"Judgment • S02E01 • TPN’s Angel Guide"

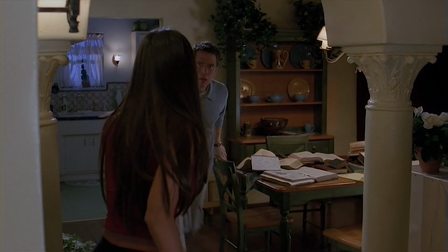Gunn is introduced to the rest of the team in a scene so cringeworthy it might break bones.
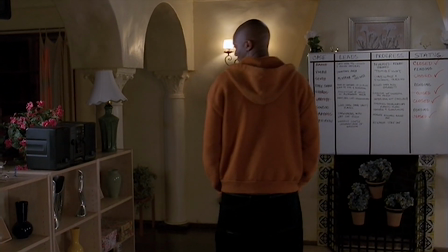He's a great guy with a really fly street tag. What's he fly?
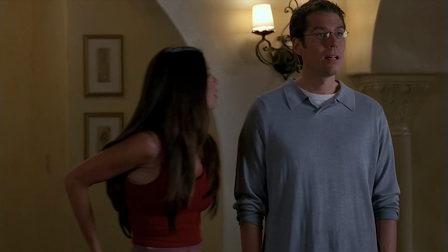In fairness, anyone named Gunn probably would have learned by now to introduce themselves as Charles.
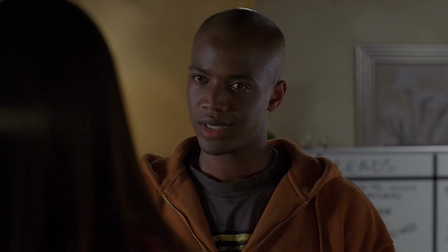What if it's a demon with a gun? Or friend of Angel.
If my last name was Face Punch, I'd probably go by Ian.
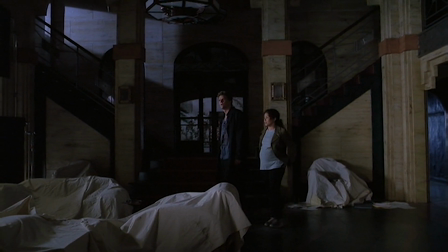Angel and his charge find their way up from the sewers into an abandoned hotel, and Angel loses her.
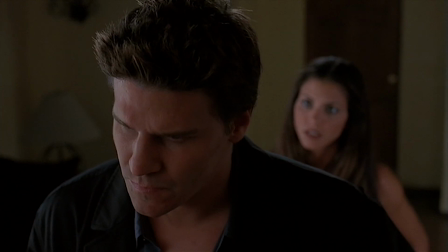Sponsor Cordy, one of my favorite Cordys, steps in to bolster his confidence.
You can't see everything. You're just a vampire like everyone else. That didn't come out right.
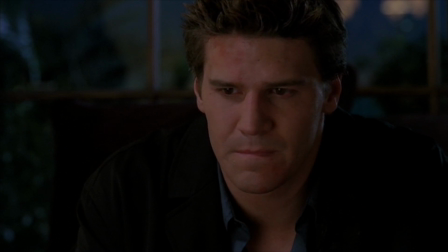To find and protect the woman, Angel resorts to the most heinous, ghastly, and unthinkable deed he's done since getting his soul back.
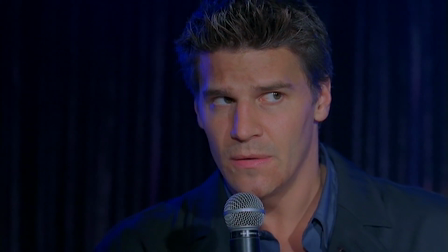Yo, Mandy, well, you came and you gave without taking,
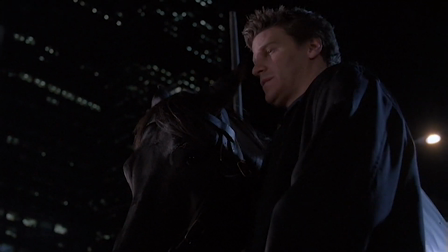Lorne sets him on the path. Angel defends the woman from death in a neo-noir horse jousting sequence that I'm kind of torn about.
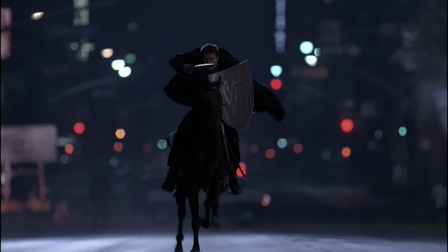On the one hand, the shot paused looks pretty sweet. On the other...
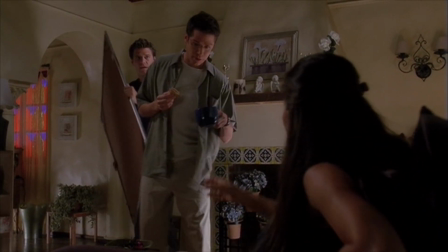And the episode ends with Angel coming to grips with the scope of the task in front of him.
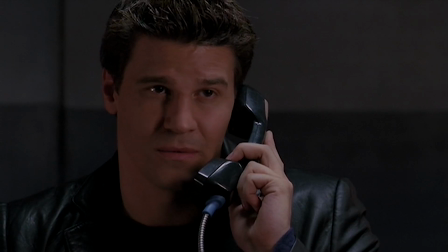Actually, we're starting over with no slate.
And reconnecting with the one person who probably understands him best.
Road to redemption is a rocky path.
Oh man, do I hope they lean into this relationship a lot in the coming season.
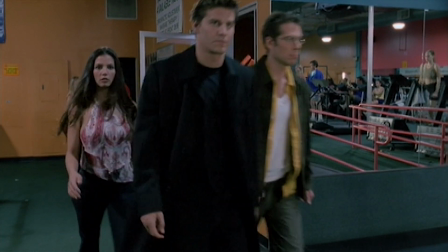The opening feels very confident, as if the writers were saying,
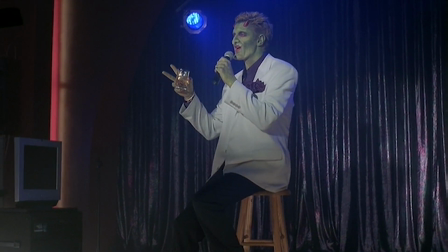we may not entirely know the direction the show is going, but we definitely know who these people are.
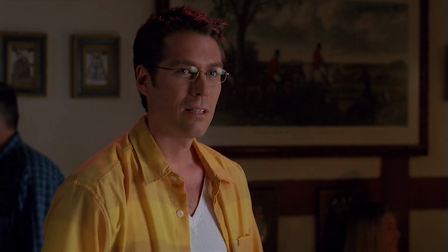And in the span of a few minutes, they make it very clear that the characters have progressed.
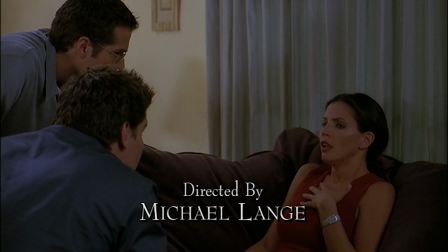The visions forced upon Cordy have infused her with a strong sense of empathy, something required to play characters other than herself.
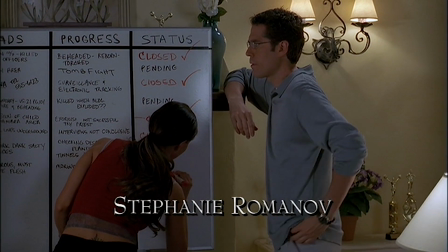That was just amazing.
And her growing aptitude for demonology displays the commitment to the cause she found after
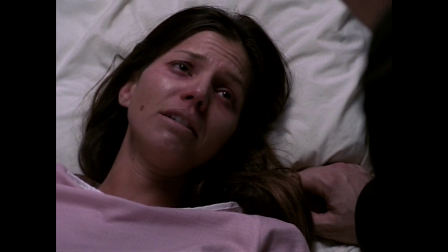the torture she'd endured at the end of the first season. We have to help them.
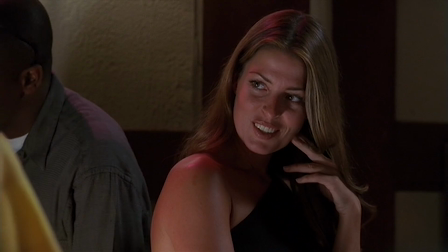We will.
There's still a bit of slapstick Wesley here,
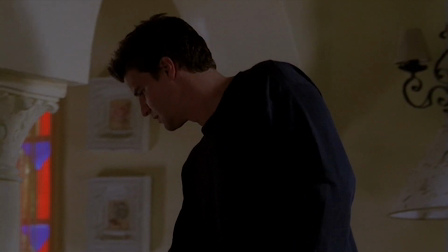but he is equally confident in their cause and ready to look inward at the ethical contradictions when they're laid out in front of him.
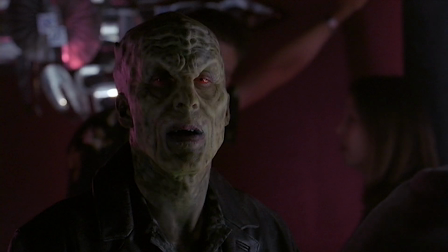We're not running a race. We're doing a job.
And the very fact that he is the one with Merle, the demon contact and nose of Caritas,
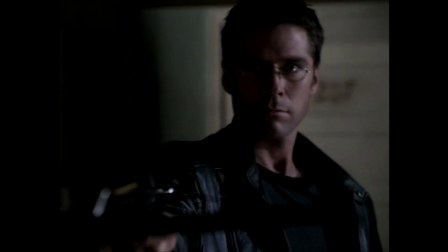is further evidence that Wesley is far more competent and resourceful than anyone, including he, really believes.
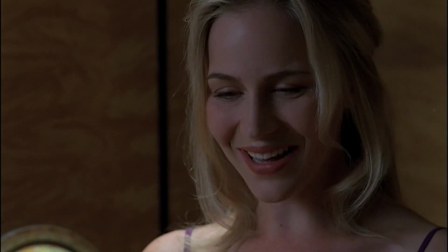Nice to see Darla back and still adjusting, and I definitely prefer whatever this direction is for her character compared to what we had in Buffy Season 1.
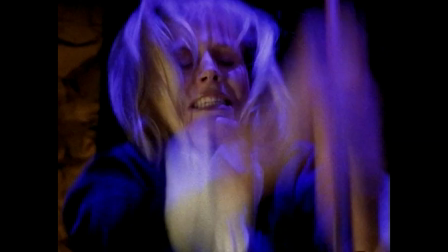A bit less vampire Harley Quinn, something more nuanced and complex.
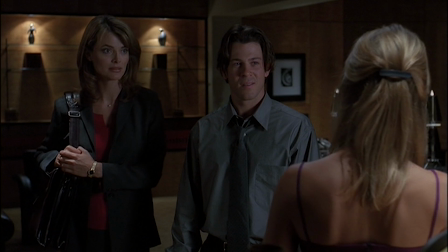At first glance, her appearance in this episode might seem like nothing more than a reminder that she's here, but there's something interesting going on we'll get to in a minute.
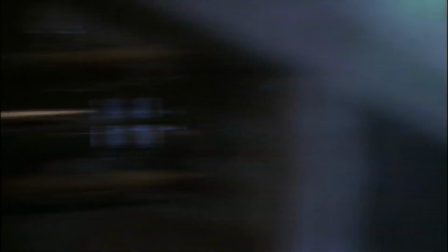After recurring last season, this premiere is the first time that J. August gets billed in Angel's fantastic opening credits.
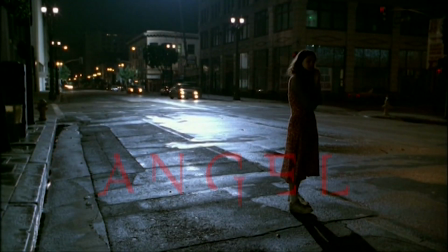One of the details I've always really enjoyed was how each actor's character had a symbolic piece of B-roll behind them.
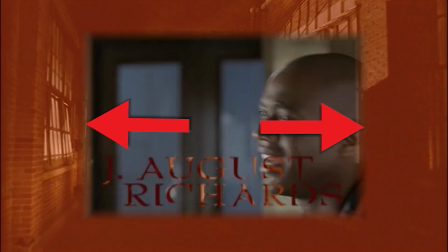Gunn gets a back alley, a visual connection to his life with the Lost Boys, a cage for Angel,
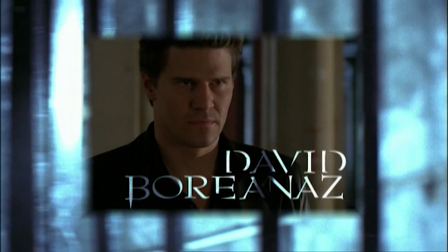indicating him being trapped by his past actions or the monster trapped within, a line to a club for Cordelia showing her desire for the glamorous.
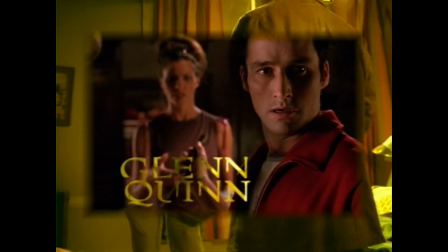In Season 1, Doyle's footage was of his messy one-bedroom home, emblematic of his own inner turmoil.
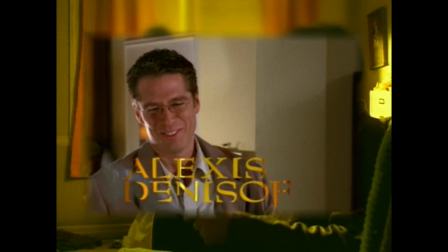Wesley's B-roll for the rest of Season 1 was Doyle's, with a blur added to hide his character,
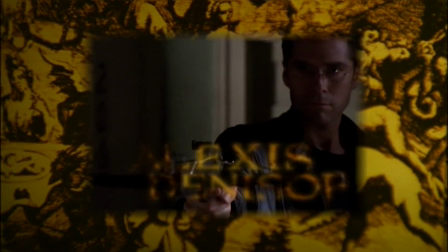a symptom of Glenn Quinn's unfortunate and unplanned-for departure. In Season 2, that footage has been replaced with a more fitting pan across one of his books,
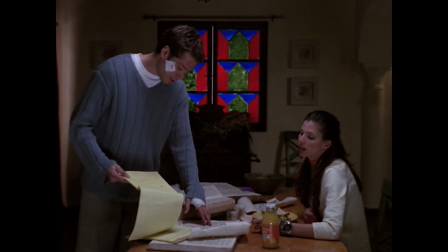reflective of Wesley's knowledge and his rightfully earned position in Angel investigations.
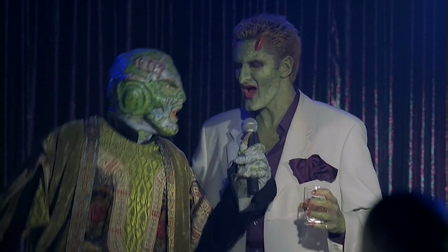Undoubtedly, the most glorious addition to the mix is the maestro of mind reading himself, Lorne.
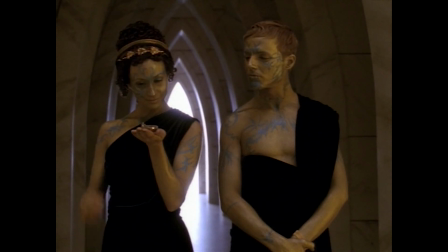Given the show's proclivity for Greek mythology, Lorne is an obvious stand-in for the Greek chorus.
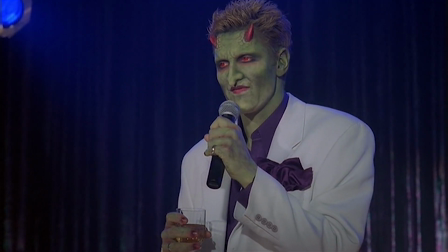I really don't want to say too much about him just yet, other than that Lorne is another layer to the gray, or the green, that is the Angelverse.
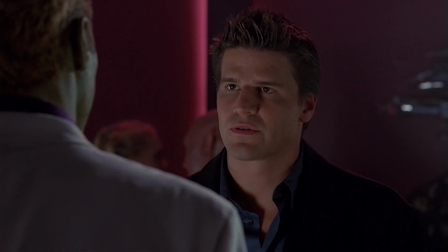A kind demon who uses his powers to help anyone along their path, be they eaters of their own young, or Angel himself.
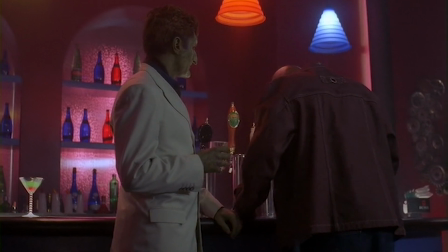Lorne, the demon who insists on his domain being a place of peace and tranquility.